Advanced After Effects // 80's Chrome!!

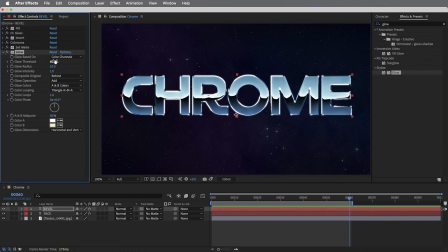I'll bring up the threshold to 90 so it only picks up the brightest areas. Maybe we'll take the radius up to about 20 and the intensity up to 7. And this would probably be way too much glow if it was on top of all the letters, but it's kind of cool just to have these really bright highlights just on the beveled edge.
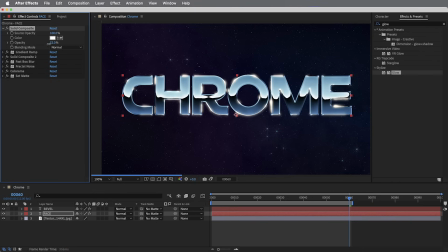All right, that is the basic setup for our chrome, but we are in After Effects, so let's bring this thing to life with some animation. And it really doesn't take much. First of all, on the bevel layer, CC glass effect, we can animate the light position.
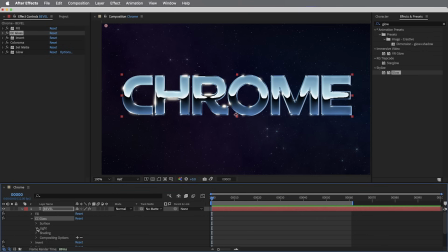So maybe we can start by setting a keyframe with the light at the top left corner of the comp. And then over the course of a few seconds, I'll just move it over to the top right corner. And that creates some nice activity on the edges. And then animating the chrome on the face of the letters, there are kind of two main things we can do.
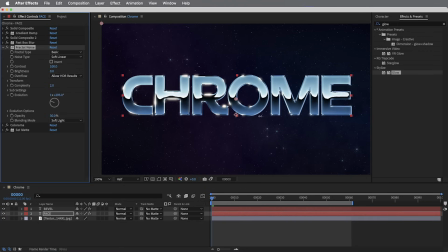We can animate the evolution on the fractal noise. That's just gonna bring some kind of random movement into the reflections. And we can also animate the position of the gradient map.
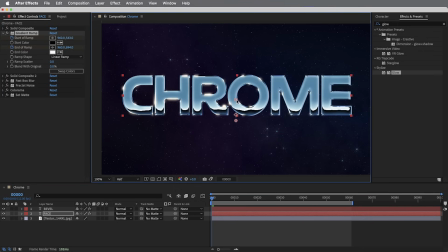So maybe we can set some keys where at the beginning, the horizon line is kind of at the bottom of the letters, and it slowly ends up moving toward the top of the letters. This works particularly well if your type is only on screen for a few seconds, because once the horizon line gets toward the top of the letters, there's not necessarily a good place to go from here.
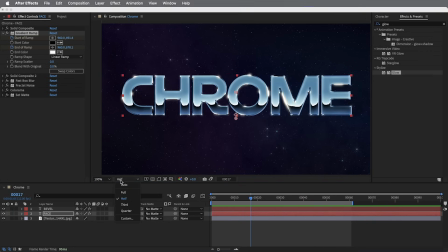But this does make a nice little 5-second animation. And then from here on out, it's all about refining the color, maybe customizing it with a few little details.
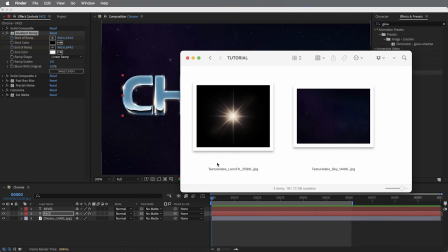One really cool detail is to get some lens flares in here. And we could do that in a really lo-fi way just by bringing in an image of a lens flare.
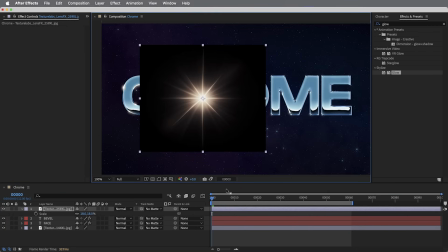I actually added some new lens flares to the Texturelabs site not long ago, so I will link below to this. Because this one is only this little spike ball shape, we just animate the scale on it. Maybe it goes from 0 to 12%,
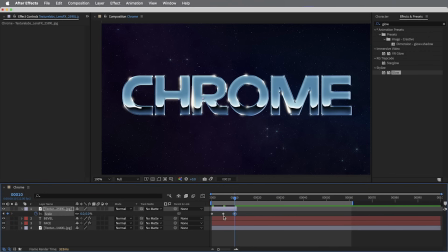back to 0 in 10 frames or so, with an ease on that middle keyframe. I'm gonna set it to screen mode and find kind of a nice highlight to tie that into. That's gonna look like this. And then we may as well just make a bunch of copies of this lens flare, kind of scatter them around the timeline.
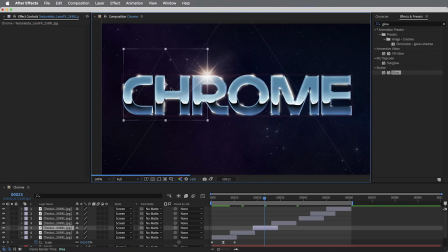And for each one, I'm just gonna find a highlight on a beveled edge to kind of line it up with and motivate one of these little flares to happen.
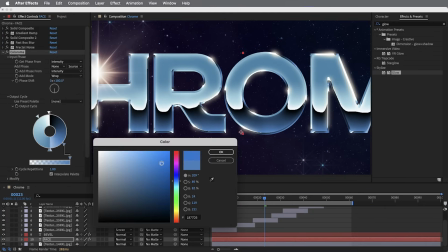Then we might wanna refine and adjust the color of the chrome, so maybe to match other elements in the composition.
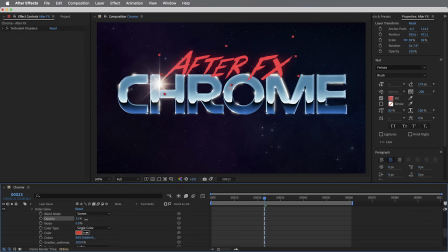So if I have some additional typography in here that has a bright red glow to it, well,
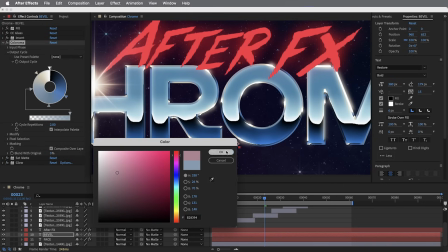maybe we would want to introduce a little bit of that red color into the beveled edge chrome color.
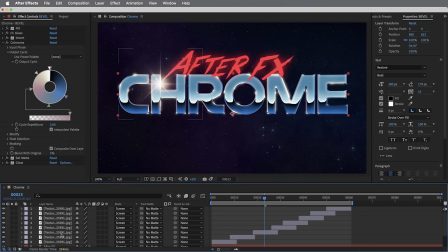Then I'm going to parent all of these layers to that very bottom text layer.
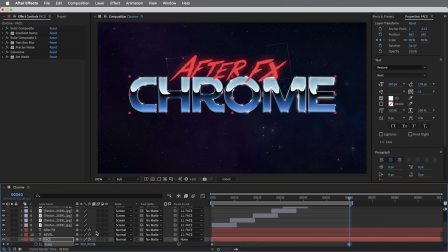We can put in just a few keyframes on the scale property of that layer, maybe a few keyframes on the starry background.
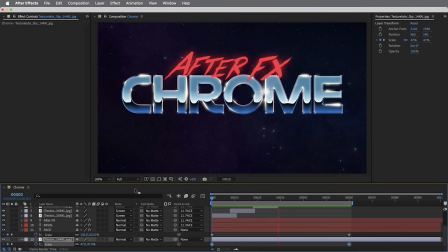Give things kind of a fake drift backwards. I think it makes a little bit more sense that the chrome reflections are changing if the type has even just a little bit of movement. I am remembering to switch the project back over to 16-bit. And finally, let's just give it a single adjustment layer and try to make things look a little bit more analog with maybe one more glow effect,
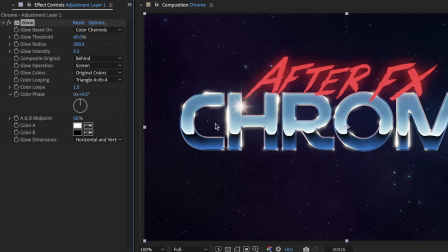just a very faint, very large glow. Then a little noise, 5% noise.
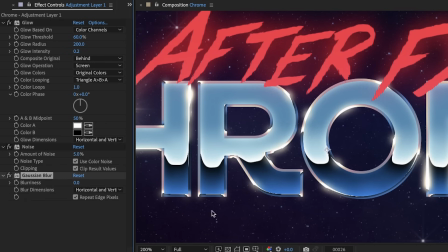We'll make it nice and soft and blurry with some Gaussian blur at 4 pixels. And finally, an unsharp mask effect to kind of shrink wrap it all back together.
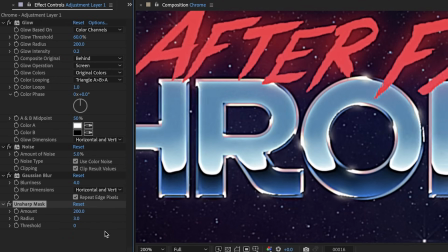I kind of like the look of overdoing it on unsharp mask, 200 on the amount and 3 on the radius in this case.
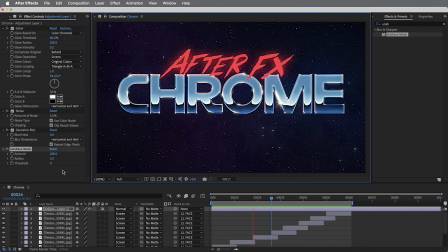And that is our finished piece. However, it really is a simple enough setup that we can very easily continue to experiment.
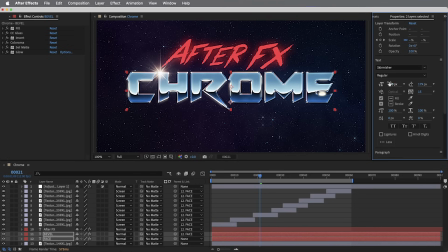This is still live text, so we can change fonts, which gives things a completely different character.
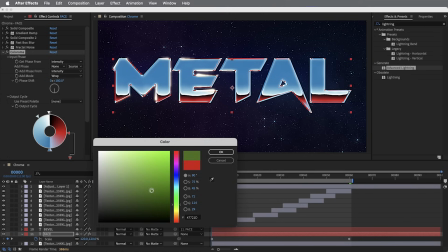Try out different colors in the chrome. There are just lots of different places to take this.
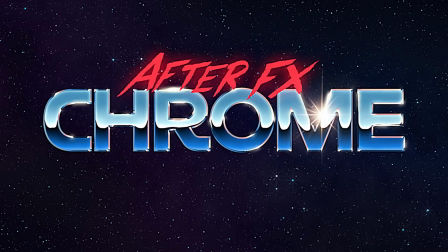All right, I hope you enjoyed this video. I will include a link below to those lens flare elements and the starry background if you want to bring those into a project.
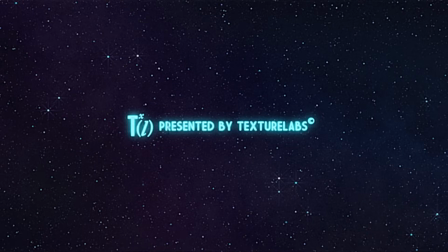More on the way from the Texturelabs channel. Thanks for watching, and I will see you next time.